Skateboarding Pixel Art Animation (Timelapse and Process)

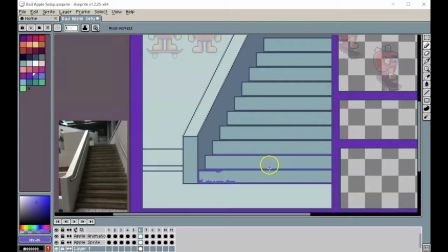I took a picture of that to show you guys, but I know what it looks like because I look at it every single day whenever I come in.
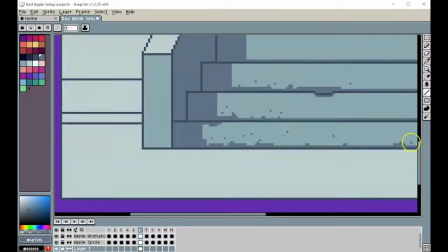Say that it exists inside. It exists on a short kind of run up where nobody could ever roll up or skate it if they ever wanted to.
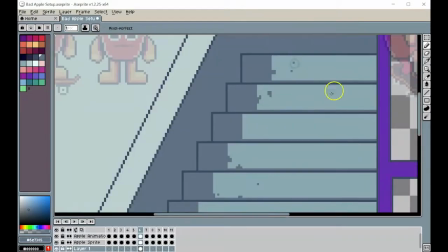To say that is, I just took inspiration from that. So just and to continue onward,
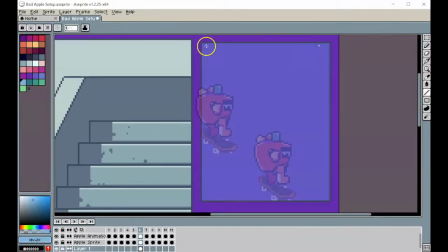I had an animation in mind that was a little bit more dynamic than what I felt like I could fit into that old one.
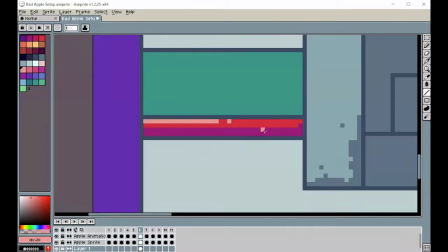I wanted to have a lot more energy to it, so I wanted to have a lot more diagonal lines to kind of indicate how something that's moving a lot faster,
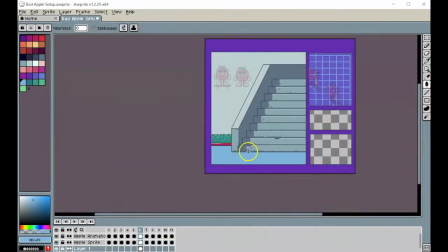a lot quicker, or a lot more energetic might move.
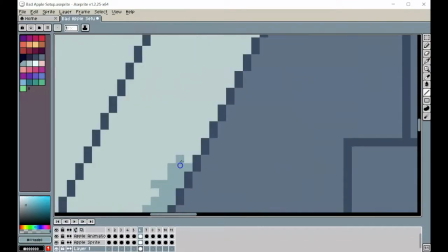So you guys are still seeing here, I'm taking things that I learned from that last piece and applying it to this bigger scale in some form or fashion.
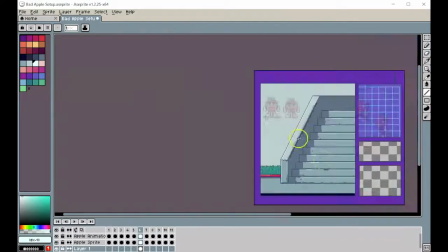And I know there's a lot of zooming in and zooming out. I'm not a person that can kind of keep it at one distance and just slowly make it work.
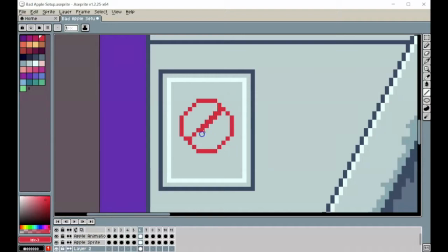I am somebody who likes to zoom in, do all the shading pieces and parts on one segment, and then move on to the next part and do all the shading pieces and parts on one segment and move on to the next part.
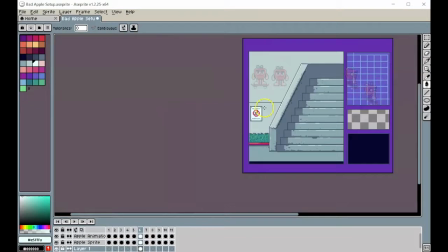So I think that kind of mindset shows here with the constant zipping in and zipping out.
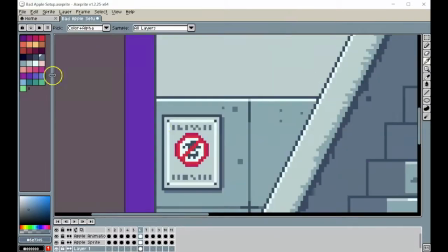To say that, you may think, man, he wasted all that time making the first one. I would have been so frustrated and not want to continue.
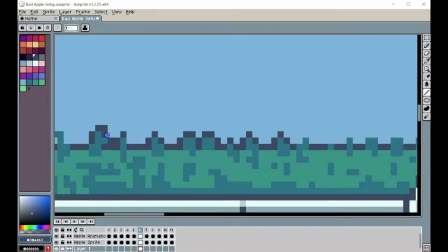Well, I think that sometimes when you have an artistic idea in mind, you'll power through it. You want to see it to fruition.
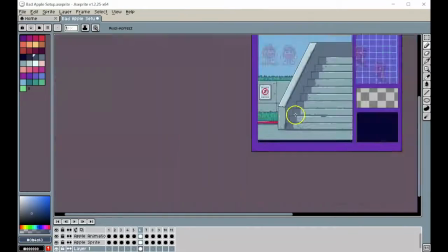You want to see it go and be its best. So to say that, I didn't mind restarting because I knew what I wanted to do.
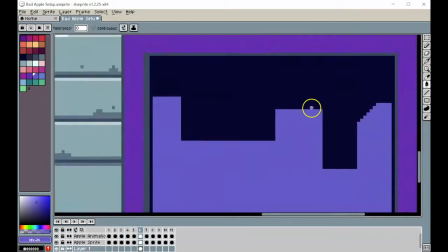The initial one didn't match what I wanted to do, so I just restarted it. But I still learned a lot from that first one that helped me in this one.
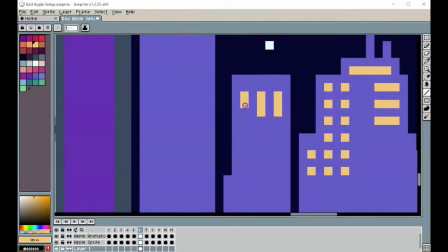I also add other little segments and parts around the sides of the skateboarding portion of this image.
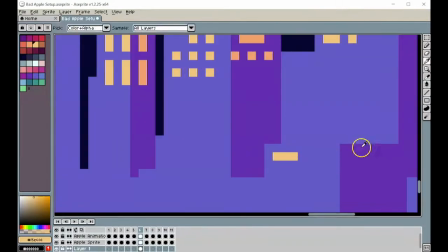So I'd been experimenting with lots of animations recently, little small ones. And I was thinking about ways that I could make those things interact with each other in an interesting way.
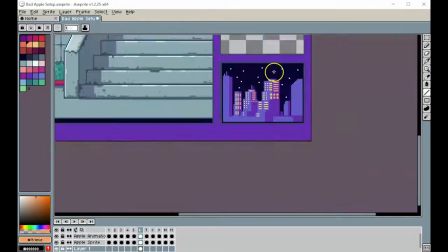So it wasn't just one image or one animation and then another animation.
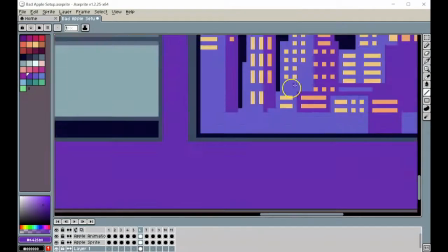Put them all together in one big image, and one reacts to the other one whenever something happens, and the other one.
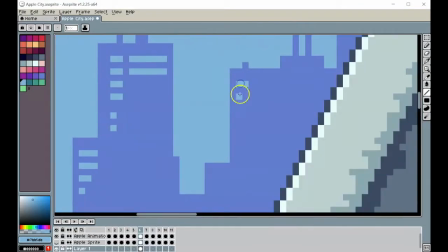So to say that, the idea kind of came together to think about
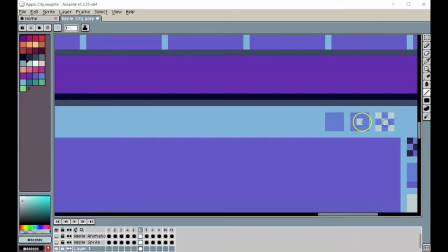growing up with the internet and always being on the internet, there's always different windows and things happening on the internet.
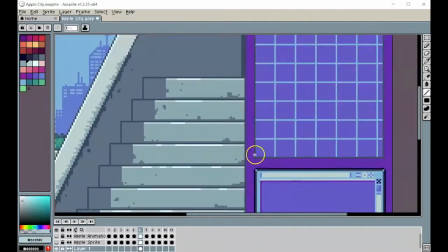So I felt like, okay, I'm gonna give it kind of this internet-y vibe that I feel like might work really well for this piece.
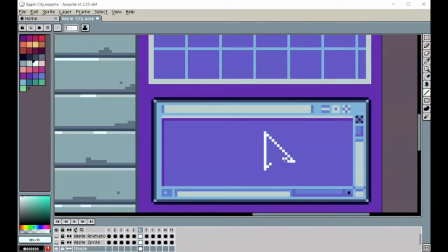So I just made it look like tech windows,
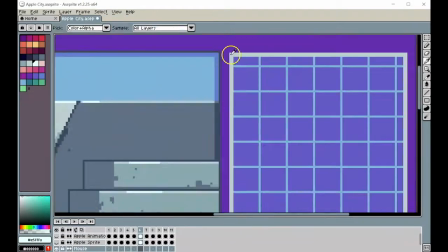which kind of fits for the pixel art aesthetic already because it has that kind of video game-ish aesthetic to it, um, just in general.
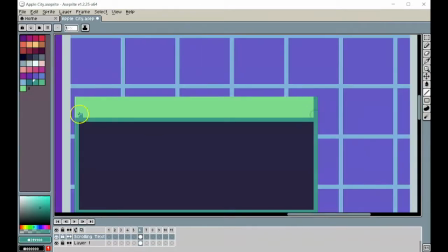But you guys can see how I'm elaborating on that kind of not pixel art,
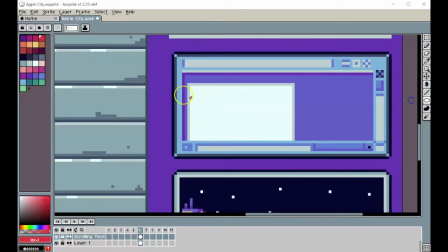because this is pixel art, the internet vibe that came to mind as I was working throughout the course of this.
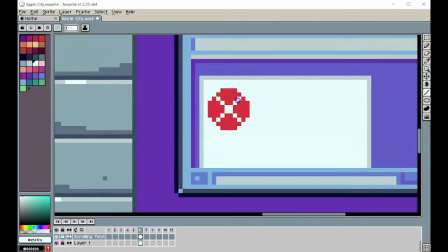Because again, I thought that it would just work better than what I had here.
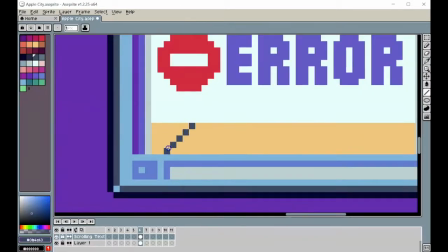You guys will also see in a moment that incorporate this paperclip kind of gentleman here on the right hand side.
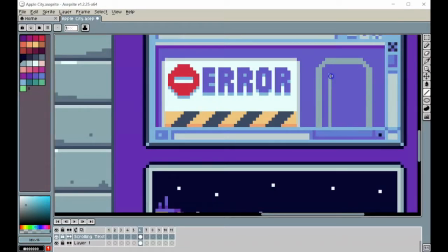For those of you that grew up with a Windows computer, there was this little guy that would come up.
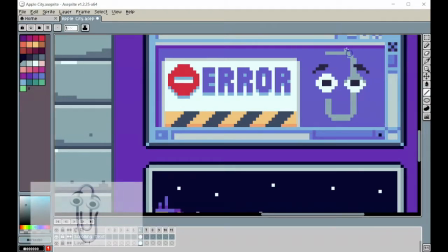His name was Clippy. He just was there to solve your problems and let you know, hey, do you have a problem? I can help you out.
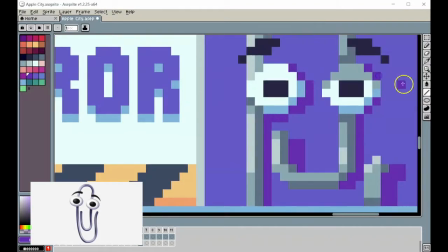Try this, try this, try this, try this. I just thought it would be funny to have him have a reaction, kind of an expletive reaction to a skateboarder skating,
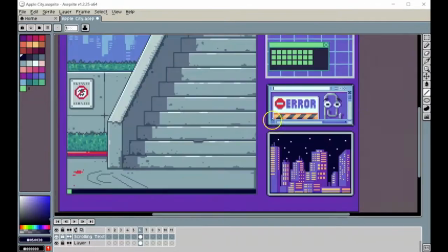just because he was so, uptight and very focused on solving your problems.
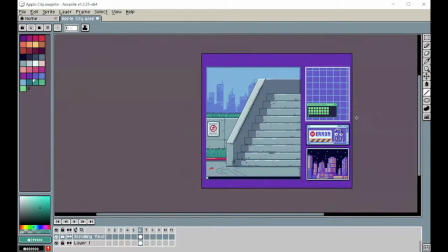So to kind of have him leave that character behind and focus on what was happening on another character somewhere on the screen.
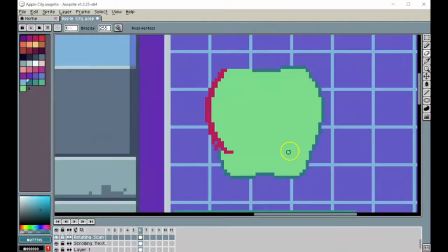Here, I'm creating a bigger version of the Apple Skater that you'll see a little bit later, a lot more here in just a moment.
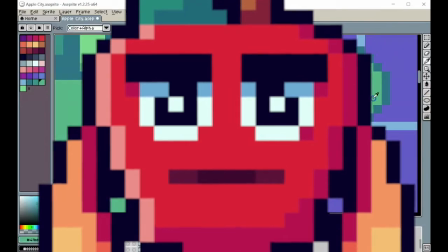Again, I'll put him on the screen again if you guys want to see him. But I felt like I couldn't make him have a reaction because he was moving so fast in the skateboarding thing.
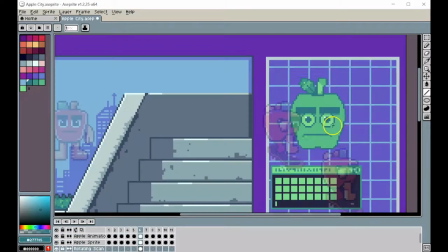A lot of time we don't look at people's face whenever we see a skateboarder, pay attention to their feet and how they're catching the board, that kind of stuff.
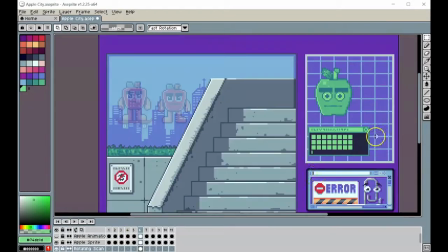Uh, so I wanted to put something on the side that kind of indicated the character's reaction whenever he landed the trick.
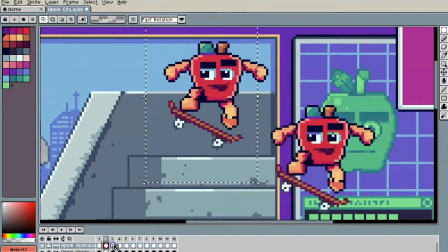And uh, to say that, here I start animating the actual trick of skateboarding, of the skateboarding.
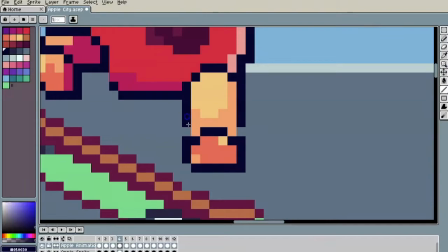So the trick that I was trying to animate was a kickflip backside Smith grind.
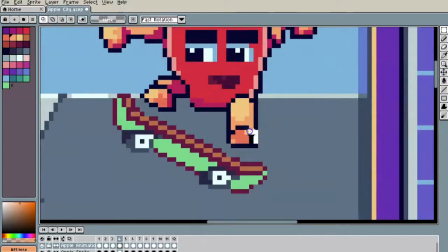For those of you that know what that is, great. We're skateboarding fans, rock on.
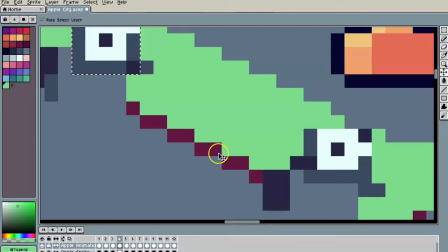But if you don't know what a kickflip backside Smith grind is, it does not mean anything to you.
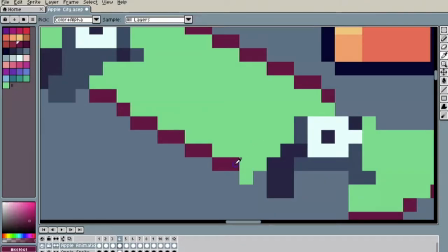I also felt like at some points that this animation started to look like a kickflip backside lip slide.
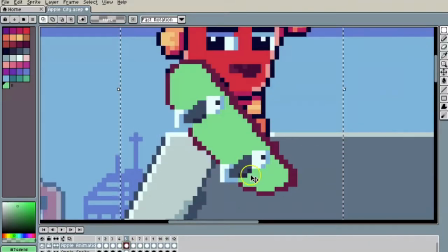Which again, if you don't know what skateboarding is, you don't know what the tricks look like in skateboarding, then that means nothing to you.